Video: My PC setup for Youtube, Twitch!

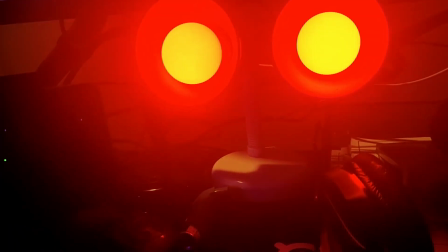162s
wi-fi controllable rgb led bulbs which
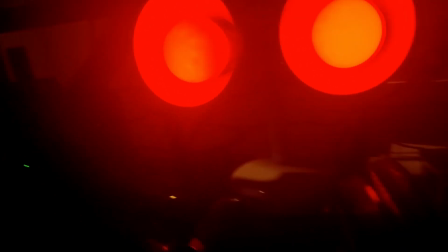166s
sounds great they are cheap versions though so you can see these two red ones here and
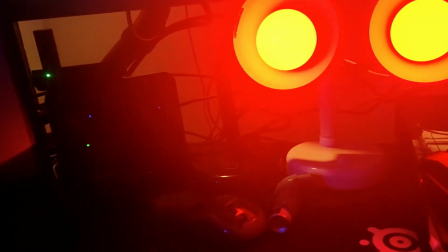171s
you might say mr abid k mate why do you have two red lamps right next to each other because they are so cheap and because they're on red they're not
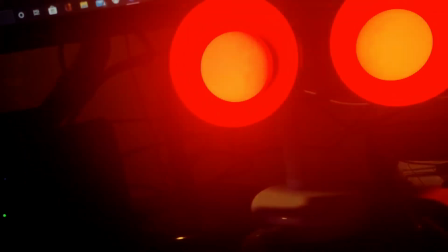180s
giving much light i really wanted that kind of red look on my stream on one side of my face on the other side of my face i wanted
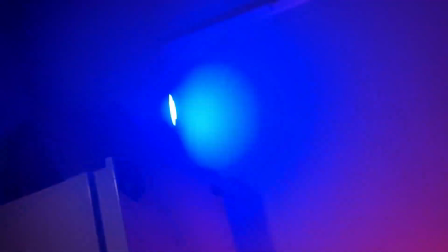188s
blue so we got the blue lamp when we talk about lighting we can't ignore these two lights in the back we've got again the same
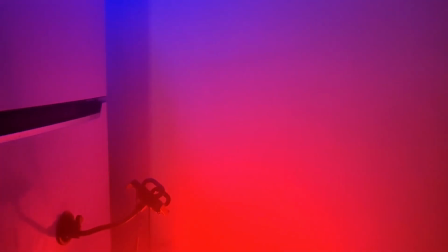196s
ten dollar lamps from bunnings warehouse but these guys are running LIFX LED RGB
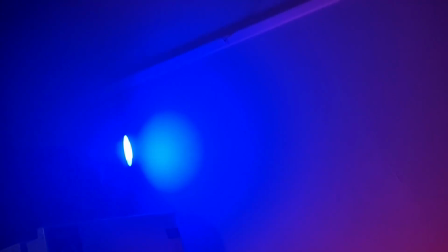201s
bulbs now these are bright as heck once I have a successful stream or YouTube channel going and have some income I would love to upgrade these bulbs
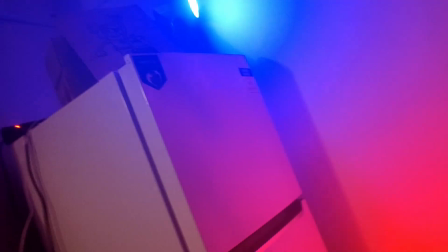210s
to the same because they are just they're so good that I have
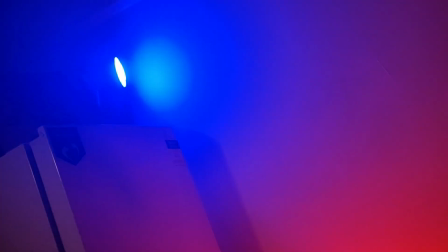215s
to change my settings if I put them on my face so I've got them in the back so you can actually see some color on the back wall there's the
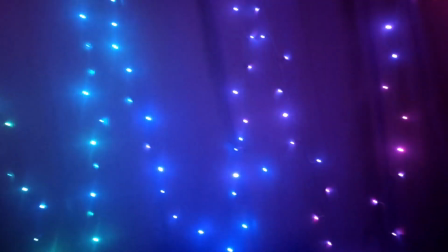222s
fairy lights the color changing fairy lights their Wi-Fi as well now you might noticed this in the background it does look like
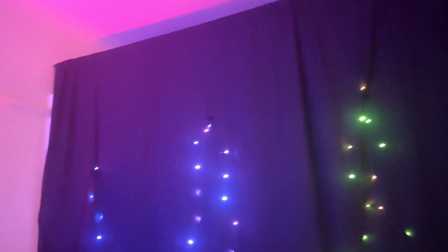230s
a curtain it is a photography backdrop now i've got that up because
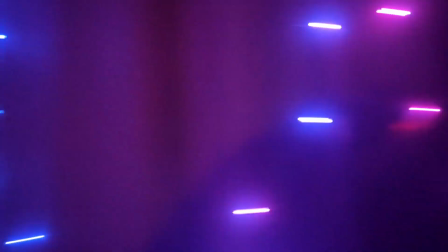235s
little known secret i had my stream set up and i had the camera set up but i
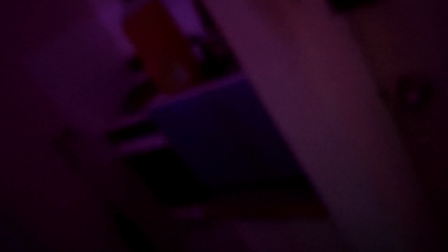241s
in the background you could see my microwave and my oven and everything and i didn't really want that in the background of every
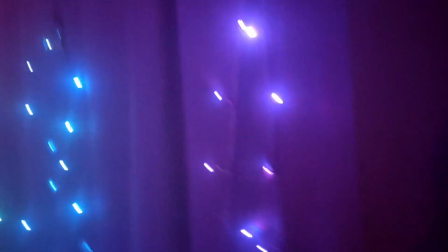249s
stream so i got this doohickey for a fair price on kogan.com and it's working great for me.
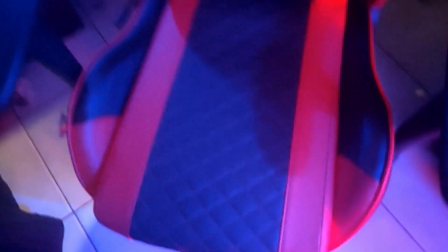256s
This is my bed. I sleep there. While we're up we might as well check my chair out. This is an Onyx gaming chair.
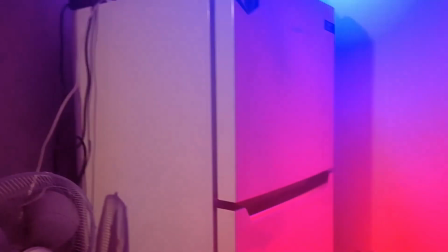263s
It does hold my weight surprisingly. So to the right of my PC we've got my rapid
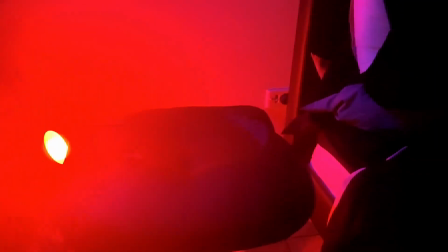271s
refrigerator and fan and there's a little stool that I made out of a broken
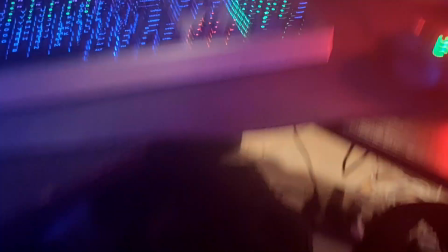276s
gaming chair and actually instead of a footrest I use the top of that same gaming
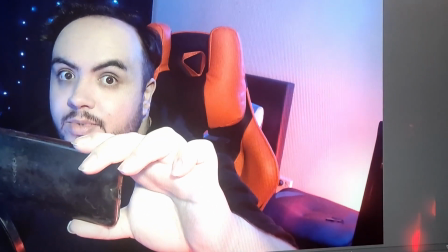281s
chair save money if you can do it here is my keyboard you
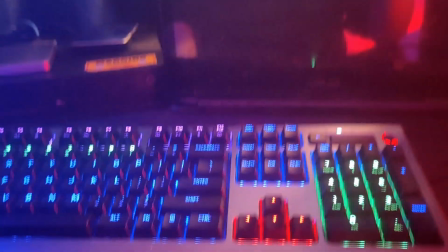286s
can see it is an alienware keyboard it's also got next to it my mouse for gaming
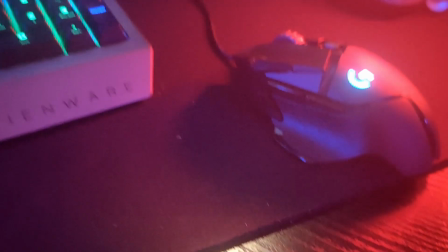290s
which is a logitech g502 i love it again
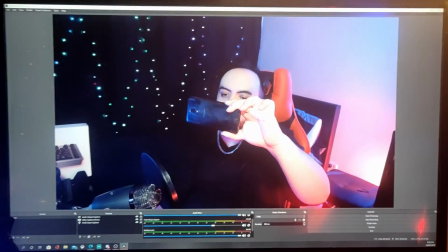295s
rgb we got a lot of color going on 32 inch 2k phillips main
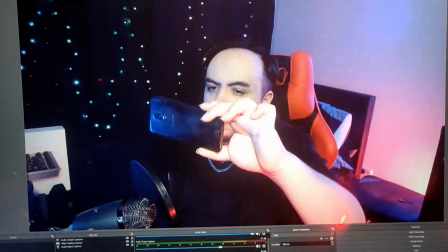300s
monitor which i do all my gaming and main recording of things and then on
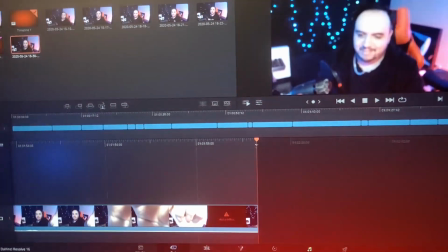305s
my smaller 27 inch I have my editing suite which is
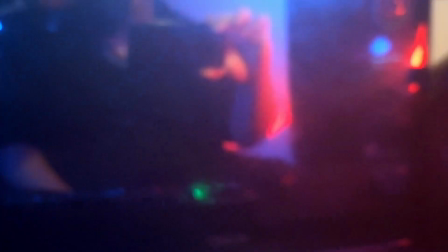311s
DaVinci Resolve this little thing here which is actually a laptop it's a folding
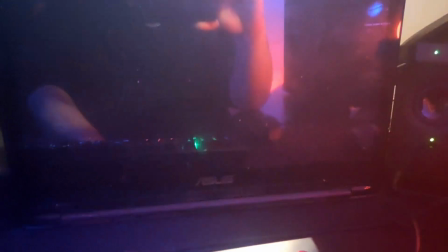317s
laptop that I use for when I'm streaming on Twitch basically so I can read chat
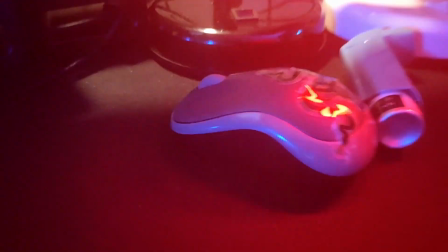322s
and see followers and all those good things I have another Logitech Bluetooth mouse,
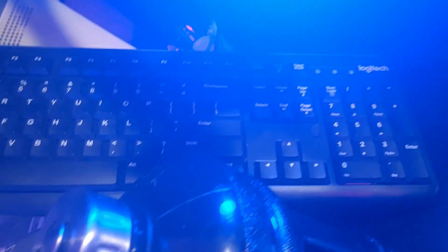329s
and I have this Logitech keyboard.
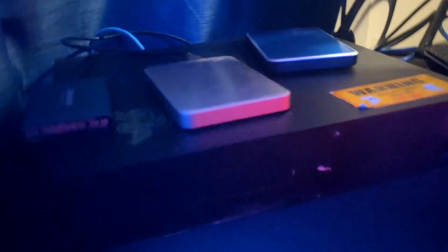332s
Next to my laptop, I've got my Xbox One X with two 1TB hard drives and my 250GB Samsung SSD.
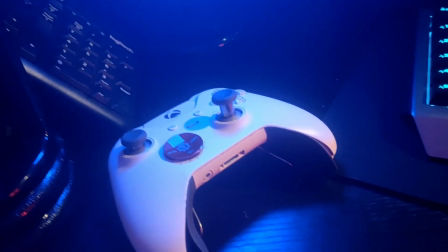341s
And my Xbox One Elite controller. This is the first version of the Elite controller.
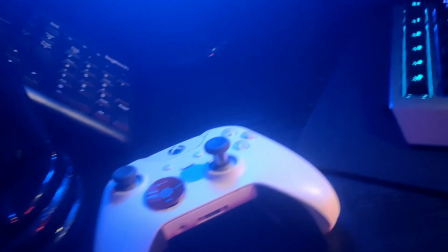346s
It's white. The battery's ruined. Its grips are falling off.